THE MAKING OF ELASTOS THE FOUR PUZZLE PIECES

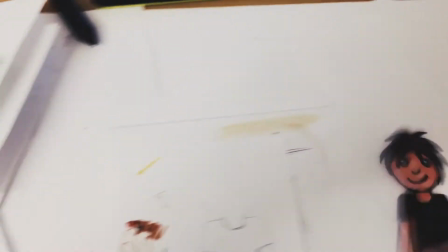4:15 It was so difficult to estimate how much time it took to get it all done, as it was my first time I was doing the starter video.
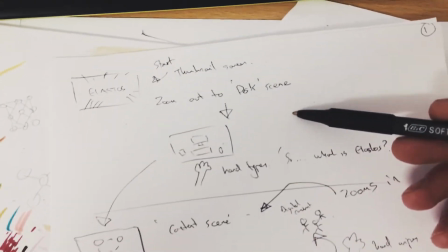4:22 Even though I had so many notes, a script and little scene outlines, it was surprising how your plans change due to problems and idea changes.
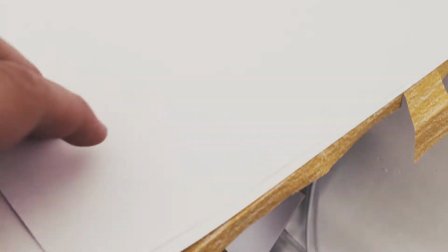4:31 After about 3 weeks of drawing and cutting, I get the idea of creating 3D items as well.
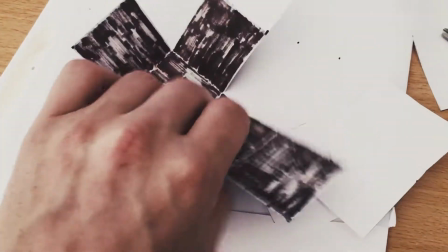4:38 So that means some of my scenes will change, and I'm always a bit like that with concepts and ideas.
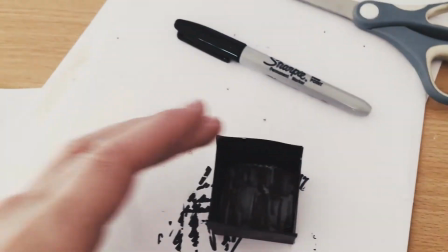4:44 More and more ideas keep coming, so I change things all the time.
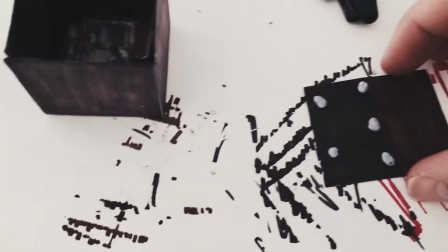4:49 I even used glue tack in places, so if the positioning was wrong, I could change it.
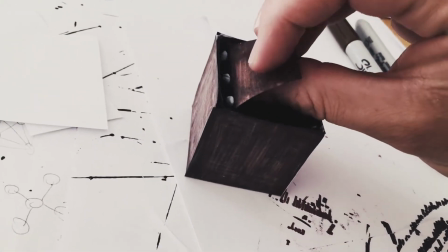4:55 That was very helpful in places where my mind changed and I had to place things slightly differently.
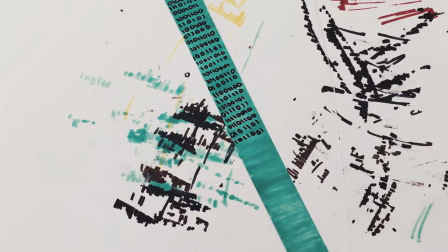5:02 After reading my script through again and making some changes, I kind of realised I haven't got half the information I wanted to include.
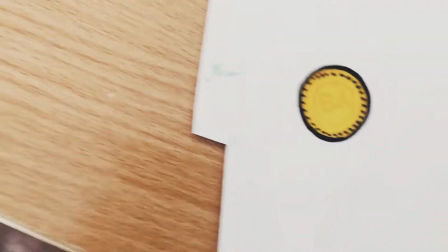5:10 The tokenomics of Elastos was just not covered, and I can't include everything, so the ELA coin I wanted to at least include somewhere in a scene.
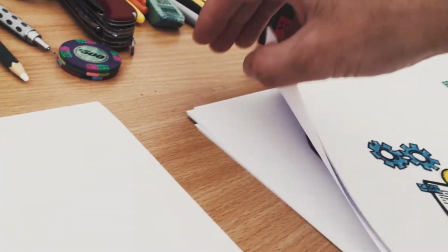5:20 So if you guys haven't already found out, the video actually holds the key to some ELA.
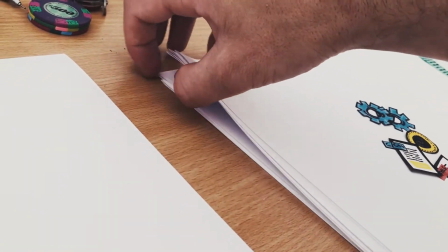5:26 I have included a hidden puzzle. Not really a riddle, as it's not too difficult to figure out,
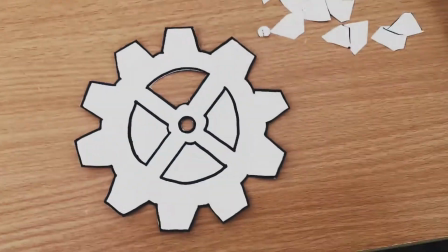5:31 but you can get your hands on a massive 2 ELA, which could be a fortune somewhere, guys.
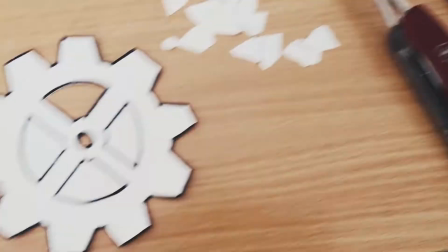5:37 I've always found hidden meanings and riddles and amongst stuff very cool and intriguing,
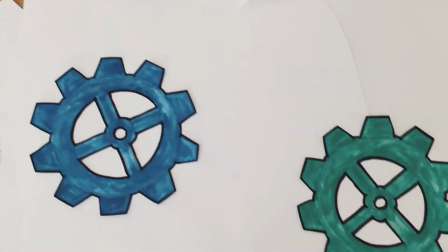5:41 and I've always tried to do it in some of the stuff that I've done, and I really wanted to include it in this video.
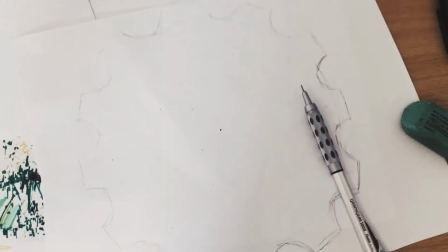5:48 So you've got to be quick, as the first person will find it will probably transfer it out.
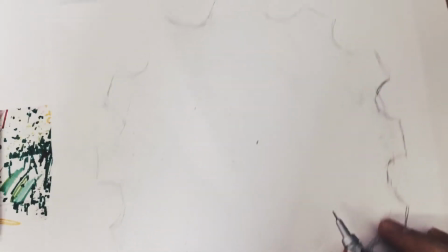5:53 You have to look carefully and let me know on Twitter when you find it.
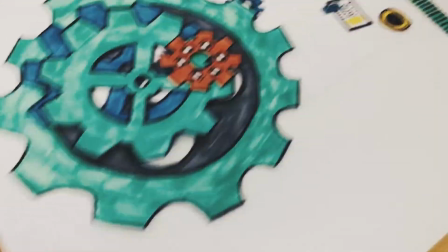5:58 It started to feel like a video was coming together, even though by this point I haven't filmed anything yet.
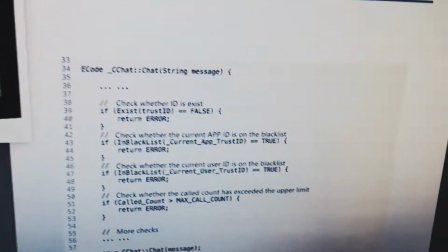6:04 It was weird working on this for so long and lots of effort put in and not to see a video yet, but it's always playing in your head.
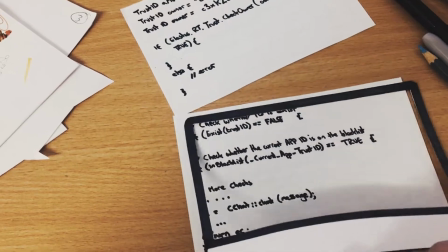6:12 You just need to piece it all together.
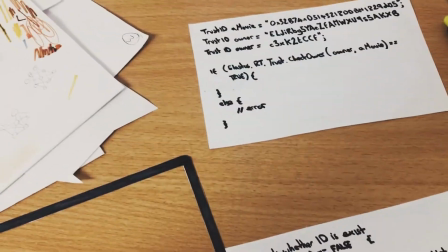6:15 But don't get me wrong, there was a point where I was halfway through and started to doubt the concept and if it would work,
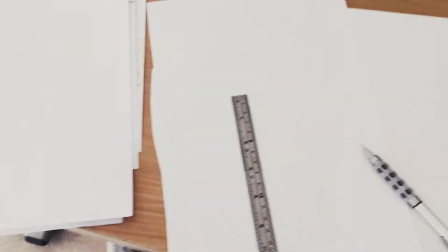6:22 if it would turn out the way I envisioned it in my head. But you get through it, you just put faith in your concept and do the best you can. At this point I had gathered up most of my 2D items to create the scenes that I needed.
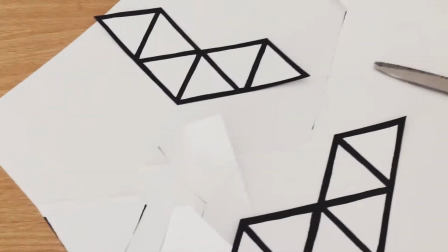6:37 I saved one of the hardest items to make and the coolest to finish up last.
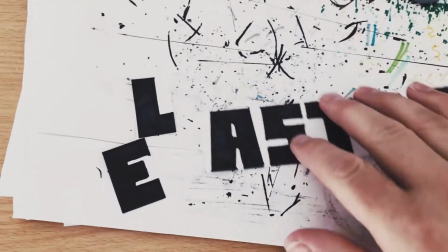6:42 I needed it for the OS scene, which was the table and computers.
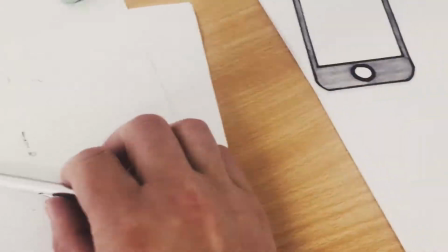6:46 This part really did remind me of school, remembering to draw the 3D shape correctly with the little flaps as well to secure it all in place.
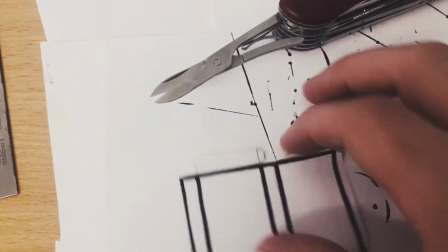6:54 It was fun doing this part. I used string for the leads and coloured it black.
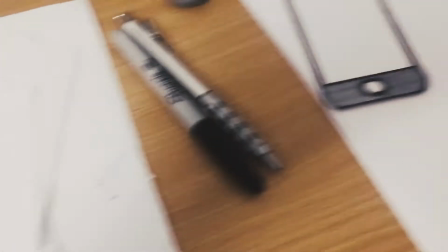6:59 I spared no expense on this part and it took the most amount of patience and time, and again I wished I had used this scene a little bit more.
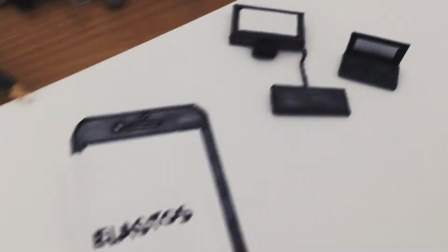7:07 I wish I utilised it a bit better, because I wanted to actually have hand-drawn scenes being played out on all the screens as well,
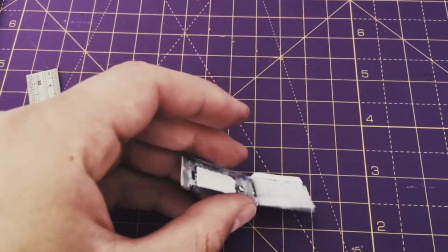7:15 but I just needed to crack on with the main parts of the video and time was not on my hands again.
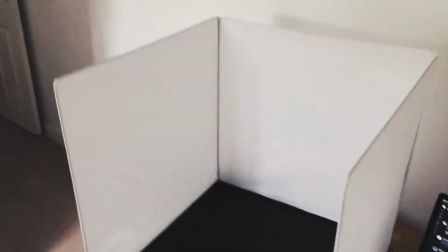7:22 The video setup was quite simple, with a large light box and 2 lights.
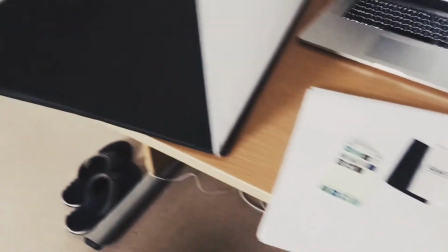7:26 I needed more lights as the lighting was a slight problem.
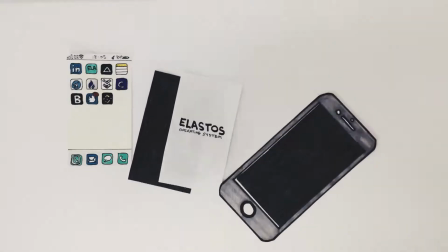7:30 You don't want to create too much shadow, so a light box and white light from all sides is pretty much a must.
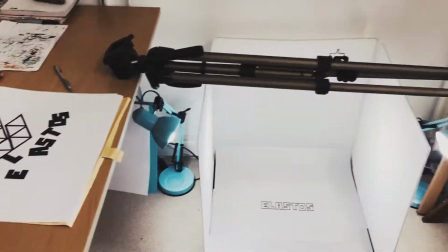7:36 The filming was all done using the iPhone 6s. I started using a digital SLR camera, but it was just overkill.
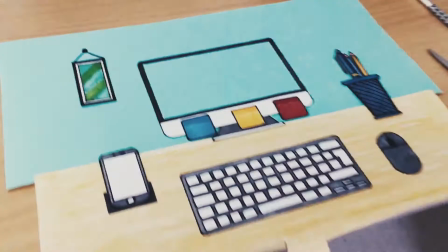7:43 I think the iPhone did a good job. I had to make do with the equipment I had, and yes, if I had a few more lights and maybe filming with a digital SLR,
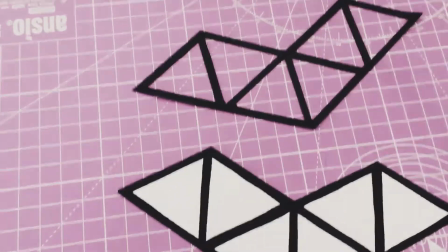7:51 it could have improved the production, but I've learnt that for next time.
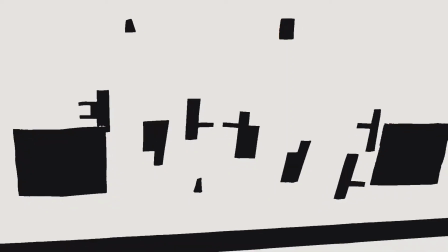7:56 For the ending, I wanted to do something even more creative for that extra wow factor,
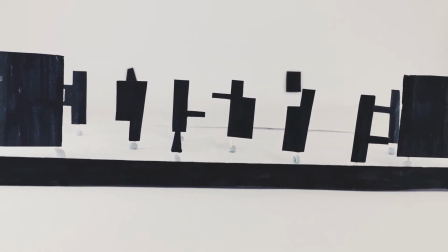8:00 and looking back on it, I should have slowed the process down and have it not as fast as it was.
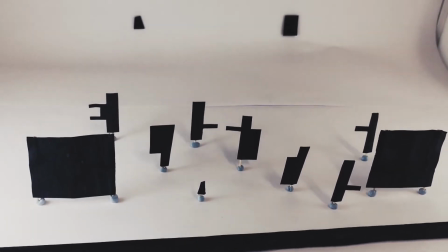8:05 The concept I have seen on a few adverts before, but I wanted to try it out.
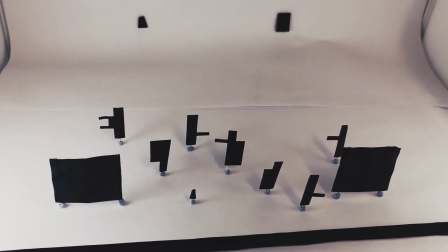8:10 With the whole puzzle pieces feel to my video, it finishes it off quite nicely,
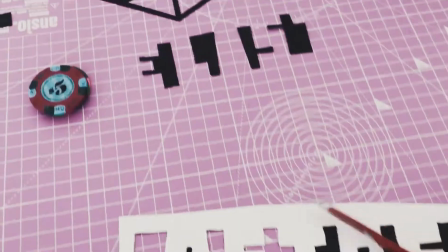8:15 the whole word Elastos being spelt out by the individual placed pieces.
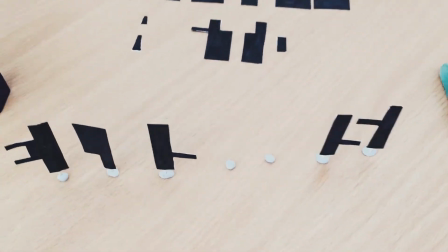8:20 It has some kind of meaning of everything coming together to form Elastos.